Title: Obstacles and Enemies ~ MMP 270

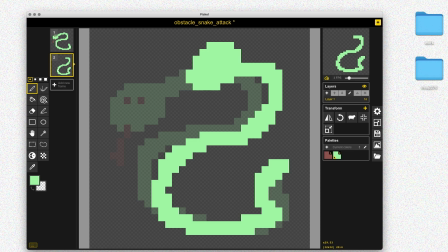(8:13)
And then I'll make another frame where the snake kind of lunges forward towards the character. But I'm just using that first frame as a guide. And then I'll create three new frames for the attack animation.
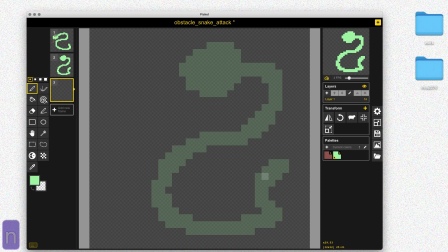(8:24)
And so this animation will come out of the snake moving or standing idly. And so it'll move out of that first frame nicely. So for the first frame, I'll have the snake kind of moving its head back a bit. And I'll just kind of adjust the rest of the snake body a bit.
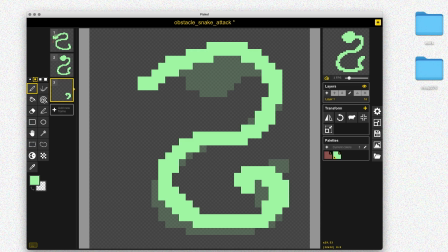(8:40)
And then for the next frame, I can make some more adjustments and trace over the second frame. I'll maybe curl up the tail a little bit and then bring the snake's head forward a bit so it's sort of attacking in the direction of the player.
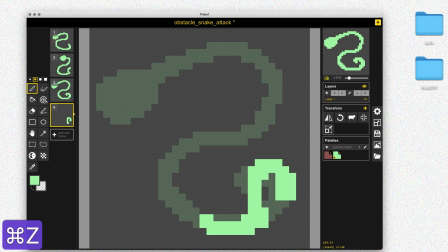(9:00)
And then in the final frame, I'll continue with the animation, moving the snake even closer to the player to kind of finish that attack animation.
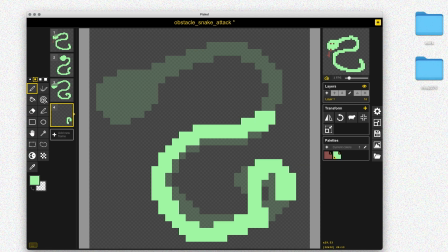(9:10)
So I'm trying a few different things here and I'm looking at the preview window to kind of see how the motion looks to see what it'll look like in the game.
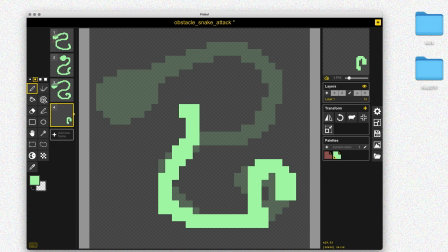(9:19)
And so a few of these things don't look quite right. So I'm just trying some different stuff until I get the right motion and sort of the right feeling for this animation.
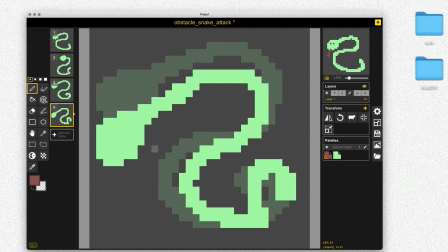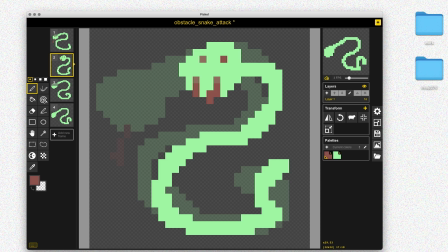(9:37)
So now I've got the three frames that I want to work with. And so I'm going to go back to the first frame and just add eyes. And I'm going to replace the tongue with some fangs. So it'll make the snake look a little more kind of scary and menacing, and like it's about to attack the player.
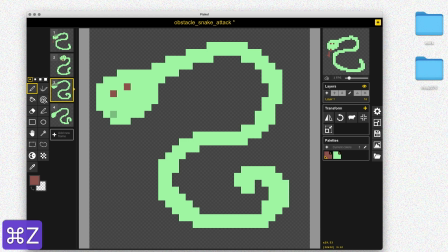(9:54)
So once I've got that look for the first frame of the animation, I'll just go through the second and third frame and add in the eyes and the fangs. And I'm playing around a little bit with exactly how they're positioned and how they look.
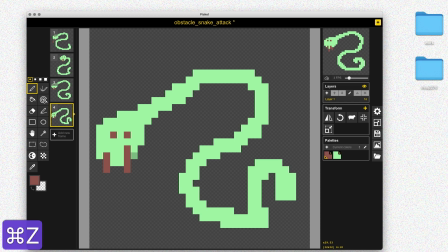So that looks pretty good. I can get rid of the first frame now. I don't need that guide anymore. So now I just have my three frames for the attack animation. And then the tail on this third frame looks a little wonky, so I'm just going to try to clean that up for a second.
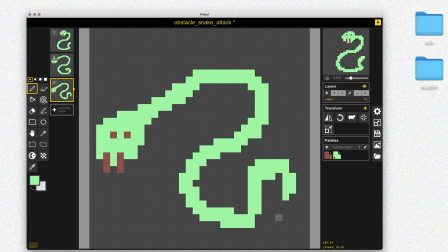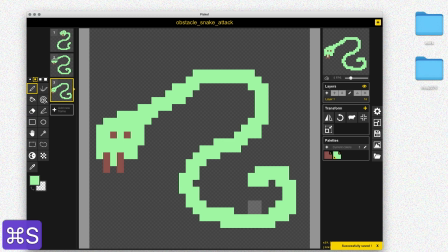Okay, that looks pretty good. So let's go ahead and export this sprite sheet. So I'm going to save it and then go to export and click download and save that as obstacle snake attack.
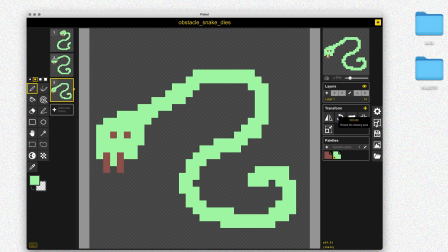(10:51)
And so the last animation that I want to add is the dies animation. So now I'm going to change the name to obstacle snake dies and save that as a new file.
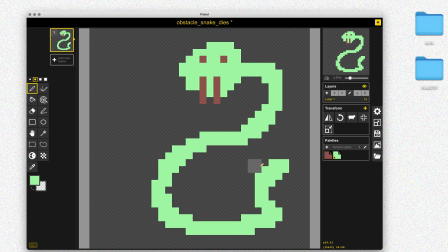(11:02)
And now I will go back to my first frame and kind of reset this and then start working on the dies animation. I'm going to do something really simple for this again. I'm just going to kind of squish the snake down.
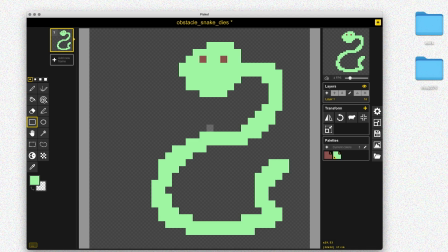(11:16)
And so it'll just be a few frames that play before the snake is removed from the scene altogether. So once I've got that first frame kind of reset with just the eyes,
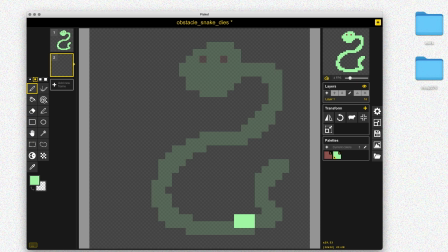(11:28)
I'm going to trace over for the next frame and just squish the snake down a little bit.
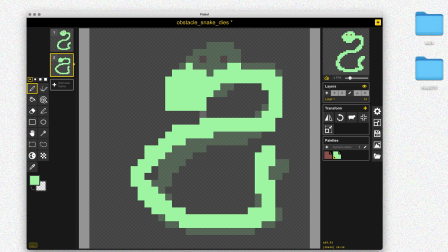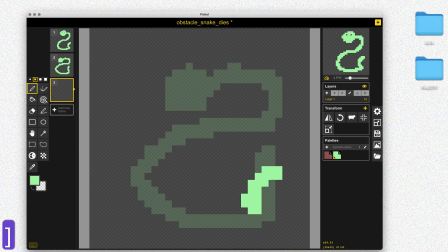(11:39)
And then we can go to the third frame and we'll squish the snake down even more.
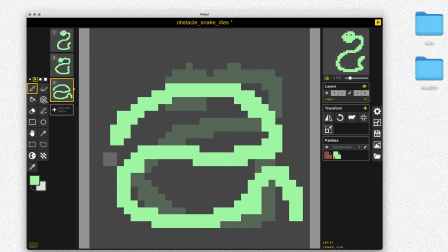(11:43)
I'm just going to kind of squish his whole body down and bring his head down here.
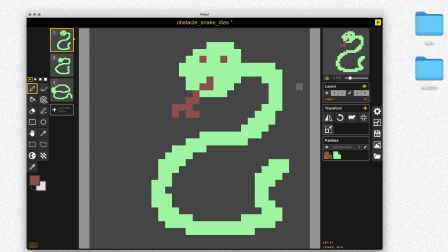(11:57)
Now that we've got the basic shapes for the body, let's go in and fill in the tongue and the eyes for each frame.
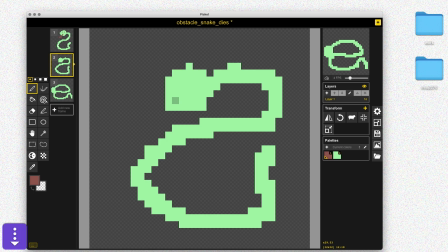(12:04)
And we want to emphasize that the snake is getting squished and dying. So I'm going to kind of flatten out the tongue, maybe make the eyes a little bigger or kind of X's or something like that to emphasize that the snake is getting squished and dying.